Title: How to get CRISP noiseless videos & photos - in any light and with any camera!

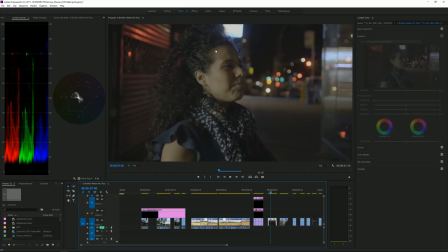As long as I can see some kind of basically definition on my wife's face here, that I know that the shot is going to look good, it's going to feel like it's night, but you'll still be able to see what you need to see. And, like I said, I don't have to worry about introducing noise in there. So, like I said, I've exposed it correctly, ISO 3200.
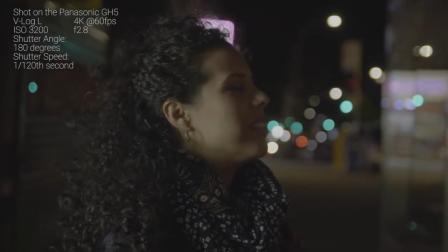My aperture was wide open at f2.8. And the shutter speed was basically, or the shutter angle,
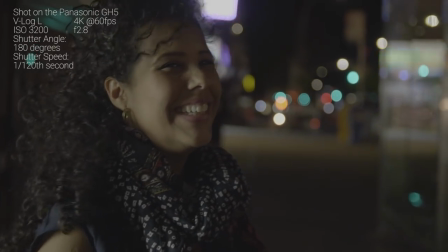was 180 degrees, or two times my exposure, which, in this case, I was shooting 60 frames per second.
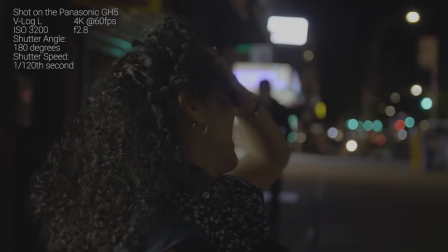So, for those of you who are doing photography, this means that I was shooting at 1 20th of a second shutter speed.
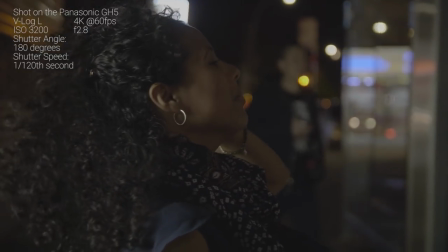and this is the kind of image that I got now like I said because I know I'm shooting a night scene I don't
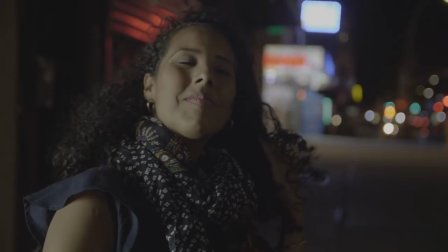care what happens in those shadows there because I know that at the end of the day once I do my color grading all of the stuff is going to be
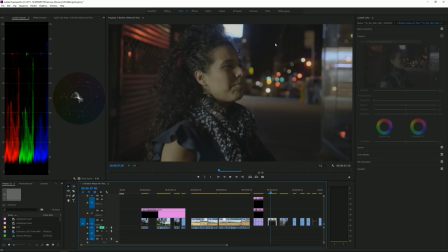dark and that's something that you got to keep in mind so again this is the lag profile very flat looking once I apply the lat to
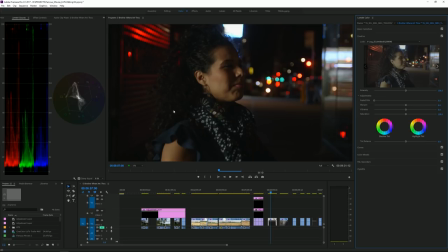convert it to proper video you see it darkens all of those shadowy areas and the same thing you can see reflecting here in the waveform.
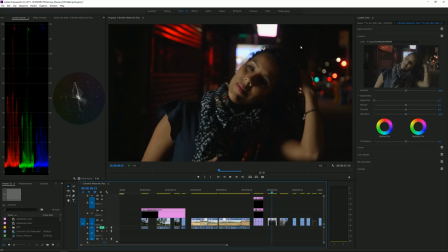So because we already darkened the shadows, that means that any noise that was visible there in the lag profile version of this shot,
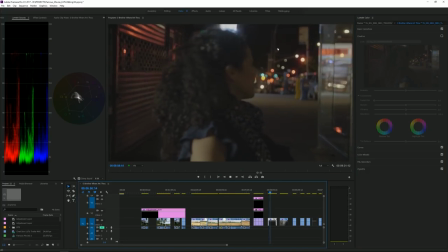which it is visible there because again it's a very flat looking image,
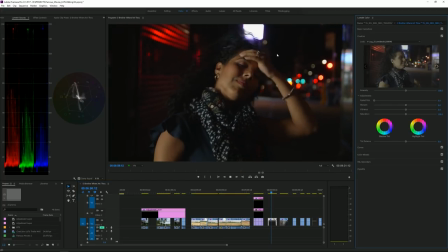once I apply the LUT and darken those shadows it's not as visible. So here's my second tip that I would give you guys.
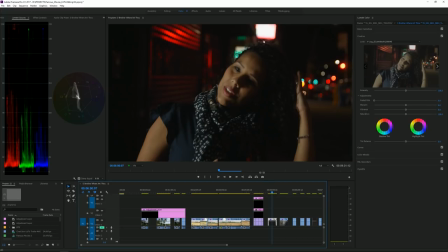If you want to minimize the noise in your shots and especially when you're shooting at night, always keep in mind that at the end of the day on color grading you want to actually darken your shots a little bit. It doesn't mean you want to darken everything in your shot just definitely the shadows because if you remember the fact that it's the
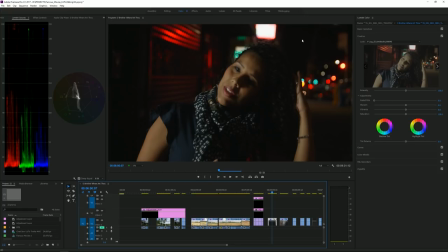shadows that always hold all that noise then when you darken them you're just going to make them less visible to the eye. If you make them less visible means there's going to be less noise in your shot. Now here's one thing that I've heard many people talk about which is this whole technique of trying to expose to the right
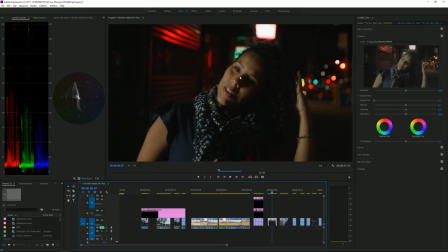and here's why I'll tell you why it's BS and why you don't want to always follow that. It's because if I was shooting this shot here at night and I was trying to expose to the right, meaning I was trying to kind of get it brighter than I would want it in the final image, on this scene there simply wasn't enough light.
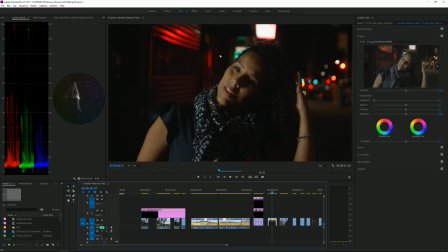If I did that already then I mean so probably I would have to, the only way I could do that is by increasing the ISO. If I increase the ISO I would again just introduce more noise and if you really increase the ISO and go really high like you can do with some cameras these days then you're just going to introduce more noise but it's going to be so much noise it's going to be even visible in
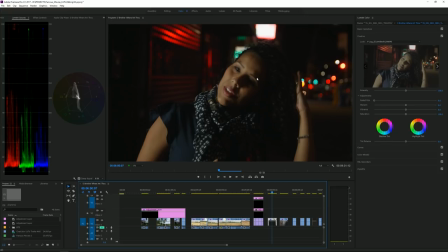the highlights so then in that case to get rid of that noise means you just got to darken the whole image so then what's the point of basically exposing to the right as you can see in this in this shot I didn't bother exposing to the right I just exposed it properly you
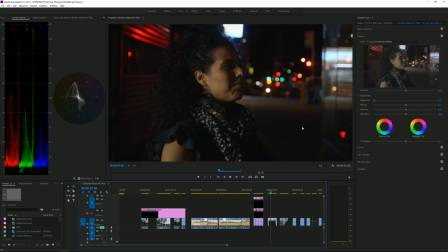could say but keeping in mind that I knew big parts of that image are going to be very dark because just the shadows I'm going to darken. So that's where I would give you the third tip is pay attention to your composition and definitely to your basically lighting
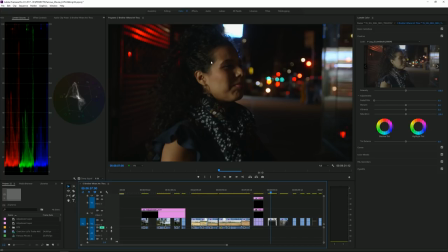contrast because you can have a low light key like in this case my wife is mainly in the shadow but part of her face and part of her shoulder here is lit by basically a light that was there from a storefront and so because of that even though the front of her face is in the shadow the shot still looks nice.
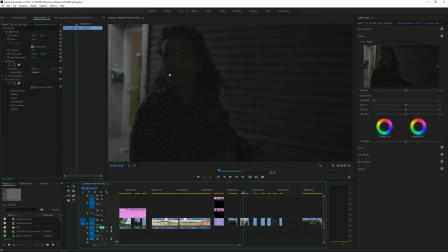Now here's another shot that I got with my wife where I used the exact same camera settings so I did not change the f-stop which is f 2.8 or 1 20th of a
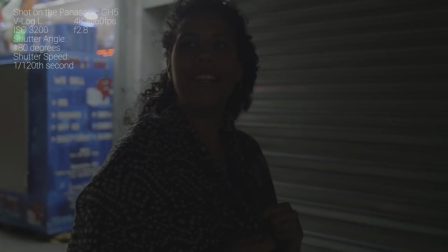second shutter speed because I was shooting at 60 frames per
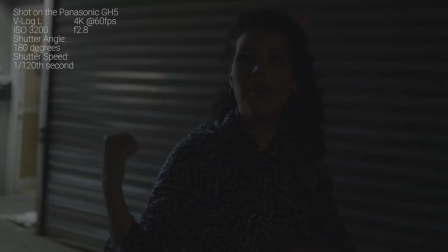second and also my ISO is 3200 just
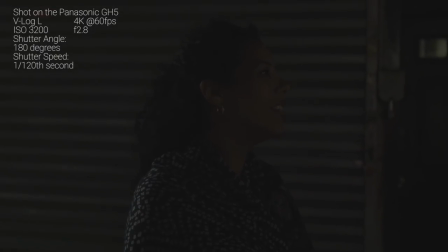like in the previous shot that I showed you now here because I was not paying attention to the the lighting and especially the lighting composition you'll notice that
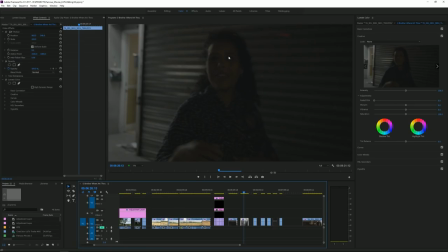her face is now basically most of it is in the kind of darker shadowy areas where it's just being lit by the ambient light and basically that light that's coming off the storefront is only there on that little edge of their face.
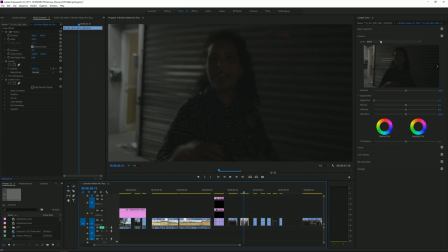So what happens to the shot when I start you know applying the the lat to kind of convert this from this
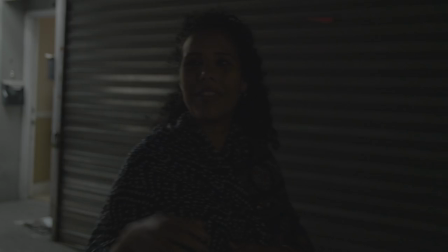V-Log flat looking image to proper kind of video looking shot?
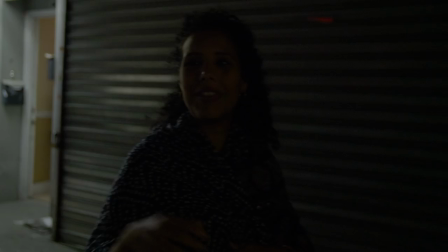Well this is what happens so it's definitely you know there's more contrast and because of that you're going to see a little bit more of that noise and why because well the shot is mainly just dark shadows and darks now here's what happens if I wanted to make her face more visible basically
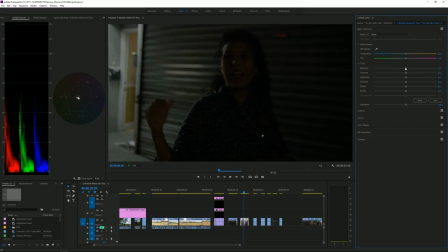then I would have to go to my overall kind of basic color correction here and increase the exposure if I start increasing the
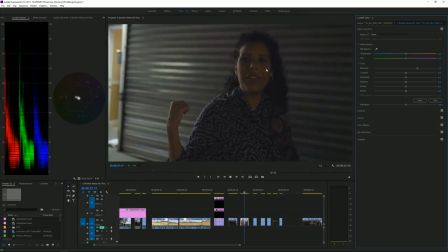exposure you don't start noticing right away it's just a big no-no because then the noise is really visible especially once I zoom in.
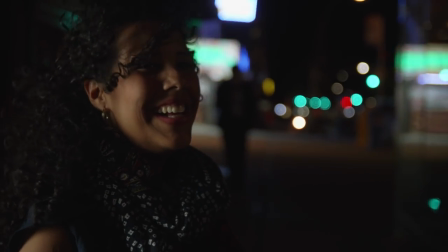If I look at this shot here, the previous shot, as you can see half of my wife's face is in the shadow, but because the other half actually has some light in there,
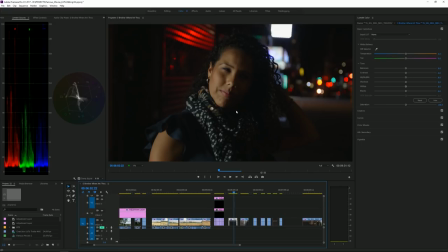it's just the shot looks a lot more interesting and it's the same kind of lighting scenario, all that stuff, it's just I kind of shot it from a different angle.
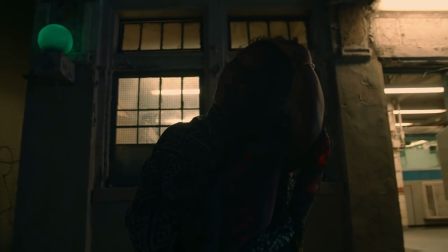Here is another shot where you can see that that same point being illustrated.
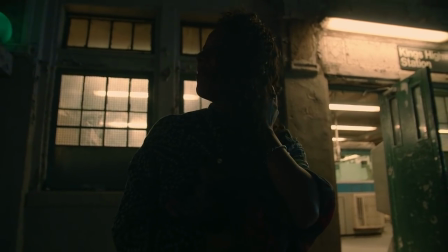So here's my wife and she's basically being, you know, standing against this building that's actually, you know,
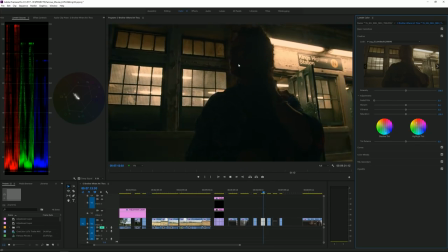you could say has some light on there from this kind of fluorescent tubes and so because of that all we're getting is a sense of that there's somebody standing here but you can't really see their
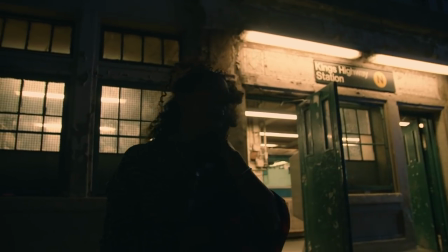face. Now here's what happens when I just simply move the camera a bit more to the right and I tell my wife
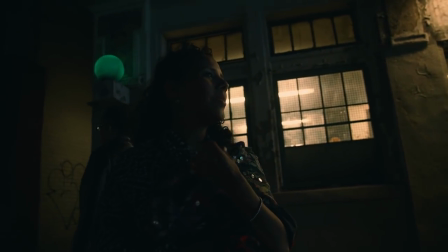to kind of you know rotate her face a little bit more into the light that's coming in off of that building.
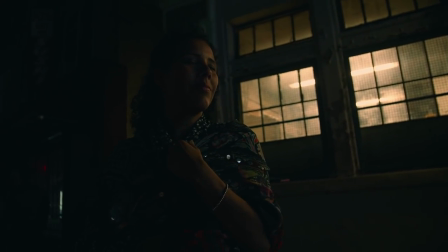There's part of her face here that's even though it's kind of you know lit with low light there's some information there.
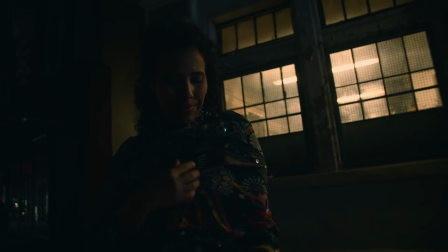What that means now is that I can now bring up just that part that
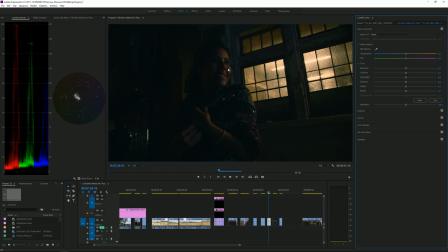is basically has some light in there and it because of that it doesn't have as much noise. What I definitely don't want to do is bring up the exposure on the shadowy parts of the image because again that's where the noise is. So here in this case I'm just going to go to my basic color correction. I'll grab the highlights here and just bring up the highlights a little bit.
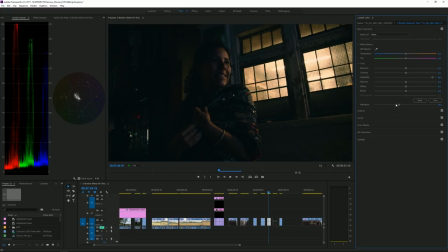In this case I might even bring down the saturation because as I do that the the saturation gets really strong now again here's
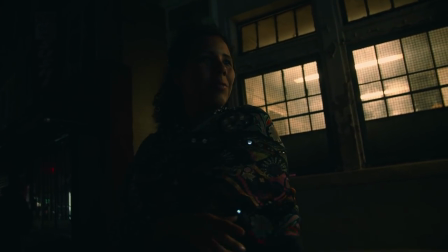how the shot looks it's definitely a low-light shot it has a lot of darks in it it's very dramatic very low-key lighting but you can still see what's
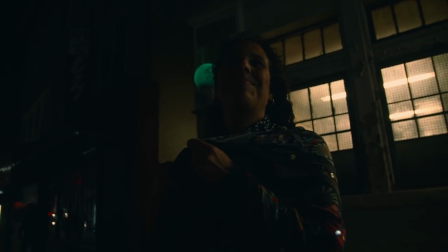actually happening in the shot and that's what I mean by using the kind of light contrast because here in this case
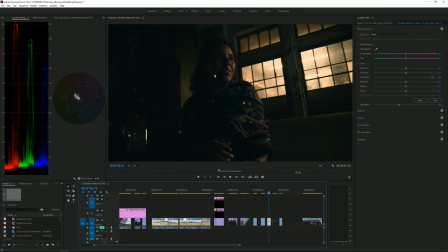even though most of her face here is still in the shadow it's okay I'm leaving it in the shot I'm not trying to brighten up her whole face. I'm keeping that in the shadows and the dark and actually in this case I could even make the shot look even cleaner by taking
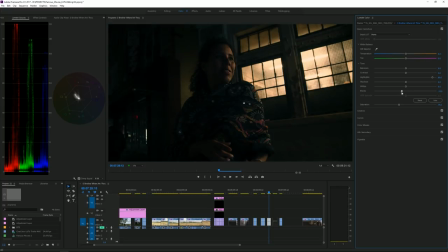the the black areas for example of the shot and just dragging them down meaning I'm making the black parts of the shot even darker.
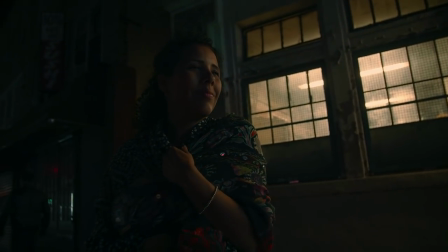So if you look at this now it's it looks even cleaner but you're still getting a sense here of
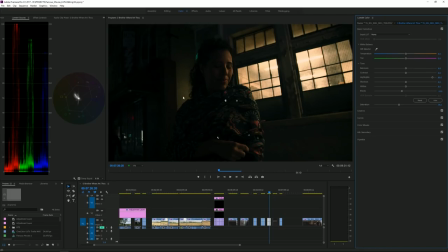basically what's in the shot because I'm using that background here that again is a little bit brightly lit. So that background there is helping us outline my wife's hair. Here that's this part of the image has you know there's some light there in the window and it's also lighting her left side of the face a little bit.
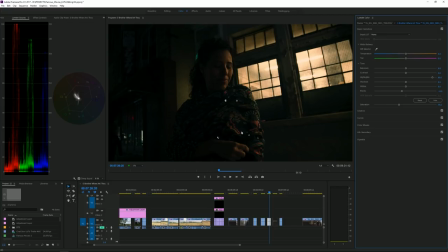So because of that it's a shot that you can still use and even though it's definitely dark. Now if you wanted to let's say and you really cared about showing this part of the face
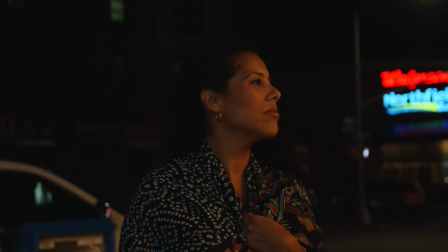well then you should have your actor basically or your subject rotate fully to where the light is.
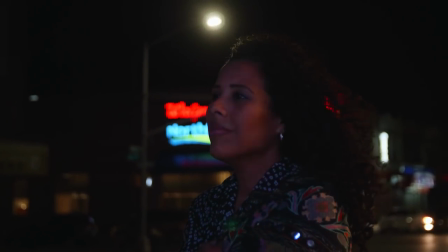You basically cannot shoot a low light scene with no light. You need to have some light.
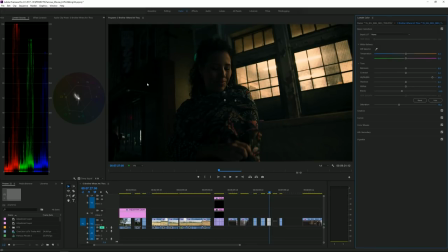You can have a lot of the shot with no light and complete shadows like you see up here but you need some light to create some contrast because if you don't and then afterwards you think you can just fix it then what you're gonna do in fact is just ruin your shot.